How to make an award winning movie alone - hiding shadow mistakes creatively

Hello, hola, ¿cómo están mi gente? So someone left me a comment on one of my YouTube videos asking,
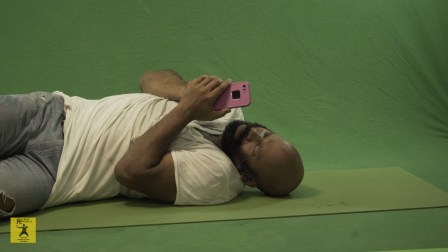0:07 how do you key out or fix shadows on your green screen,
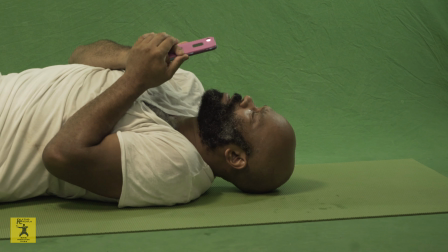0:13 particularly in shots like this? You see the shadow there? Well, the truth is I did not fix them or key them out. Instead, I hid them by putting stuff in front of them.
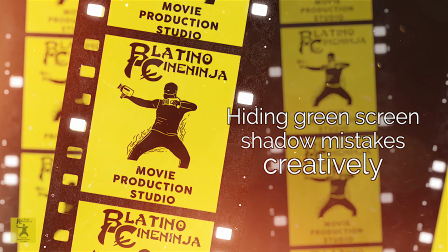Hello, ¿cómo están mi gente? My name is Leslie Rivera, aka Blatino Cineninja, and if you're not familiar with my channel,
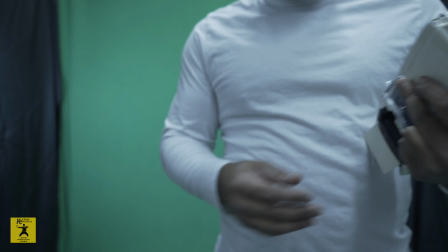0:44 I am a movie maker who uses green screen, miniatures, and stock footage in order to create his videos.
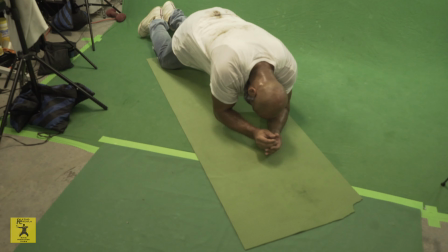0:52 So today we are talking about shadows on a green screen, which are a pain to deal with.
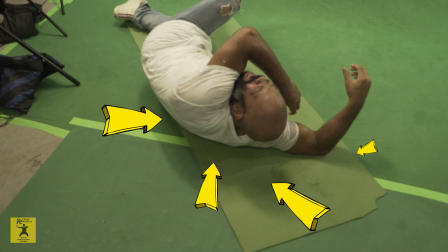0:59 Specifically, the ones that happen on the ground.
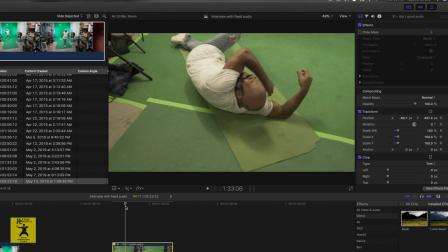1:02 If you have a green screen on the ground, generally you want to avoid them because they are a pain in the butt to deal with. But sometimes you're moving quickly and you can't film everything perfectly, and you find mistakes in post-production that you may have overlooked while you were filming.
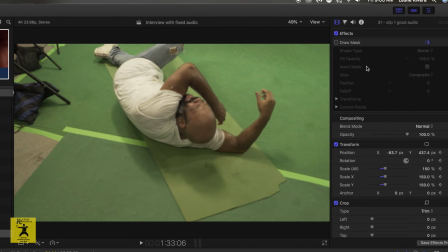1:22 So one way to fix those shadows is to mask the area like this, but doing that can be time consuming, and I have avoided that process entirely by using movie magic trickery. What do I mean by that? I'm going to explain. But before I do that, I want to ask you a huge favor. If this video is of value to you, please share it with someone or with a lot of someones. And also like the video so the YouTube algorithm will share it with others. You can also do me another solid by subscribing to my channel, and make sure that you click on the bell that says all, because when you do that, then anytime a new video is uploaded to my channel, you will be made aware of it. Thank you. What kind of creative movie magic trickery do I use, you ask?
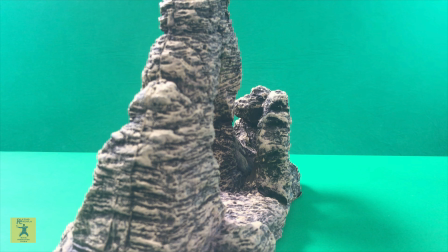2:13 Well, I'm gonna tell you. Normally, I just hide the mistakes with miniatures or whatever other elements I incorporate into the shot.
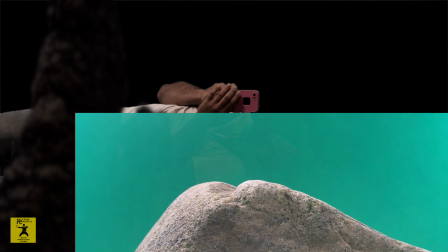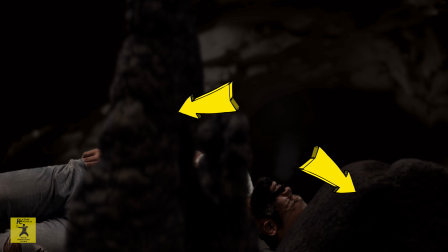2:29 The foreground element. Such a great detail to add into these shots.
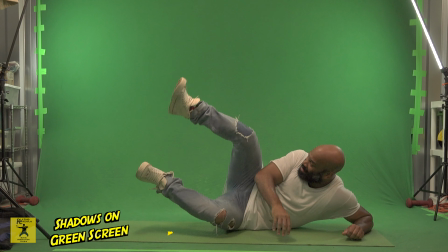2:34 And I am finding when I have these shadows in my shots and I hide them using foreground elements,
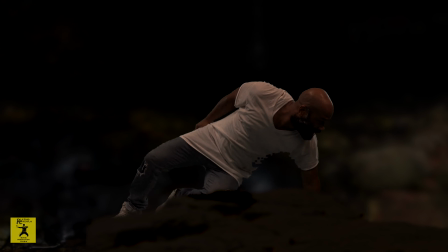2:41 that I don't have to think about it, and it's there. That detail is there, and your shot goes from being to being okay. To me, when I hide these mistakes using a foreground element,
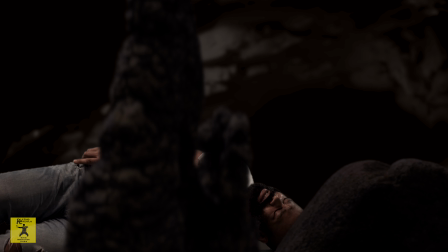2:55 I find that the shot looks a lot better than if I had filmed the green screen perfectly.
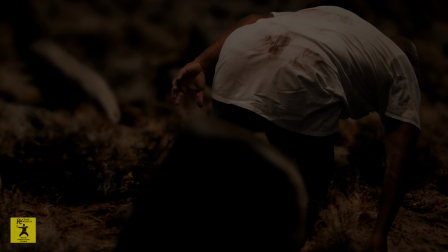3:02 So I look at that as a positive, and it enhances the shot. It adds more detail, more complexity.
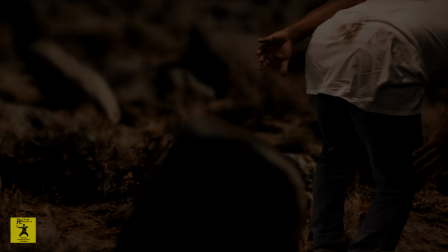3:08 It looks like you've really thought about the composition of the shot. Okay, so this shot here,
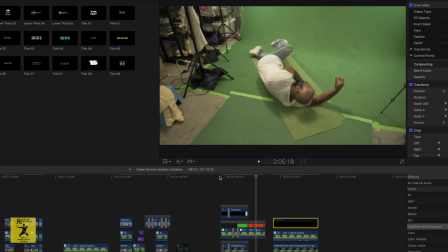3:15 I had a different set of problems there with the shadows here, all those shadows there. I was a little bit successful in getting rid of them. Let me show you here.
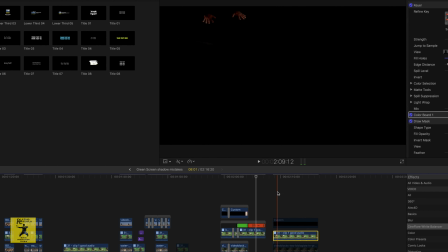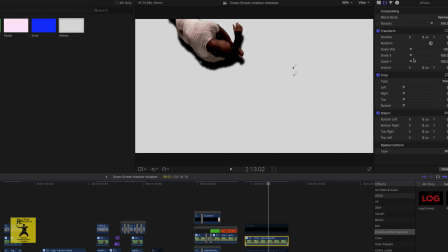3:36 Let's do this. Let's put a white. Sorry. Let's put a white solid under there so that we can see what we're working with here.
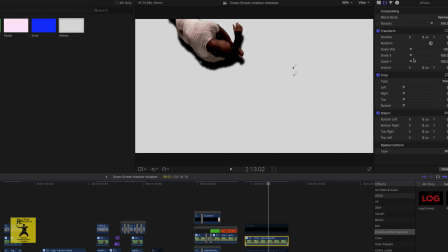3:53 So as you can tell, that's the shadow, and when I tried to get rid of that shadow, I'm going to get rid of the
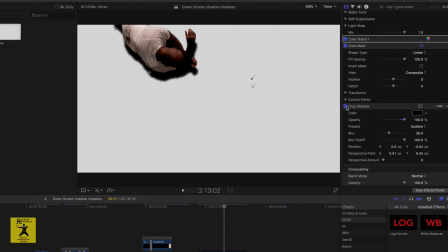4:01 extra shadow that I put in there. Now look.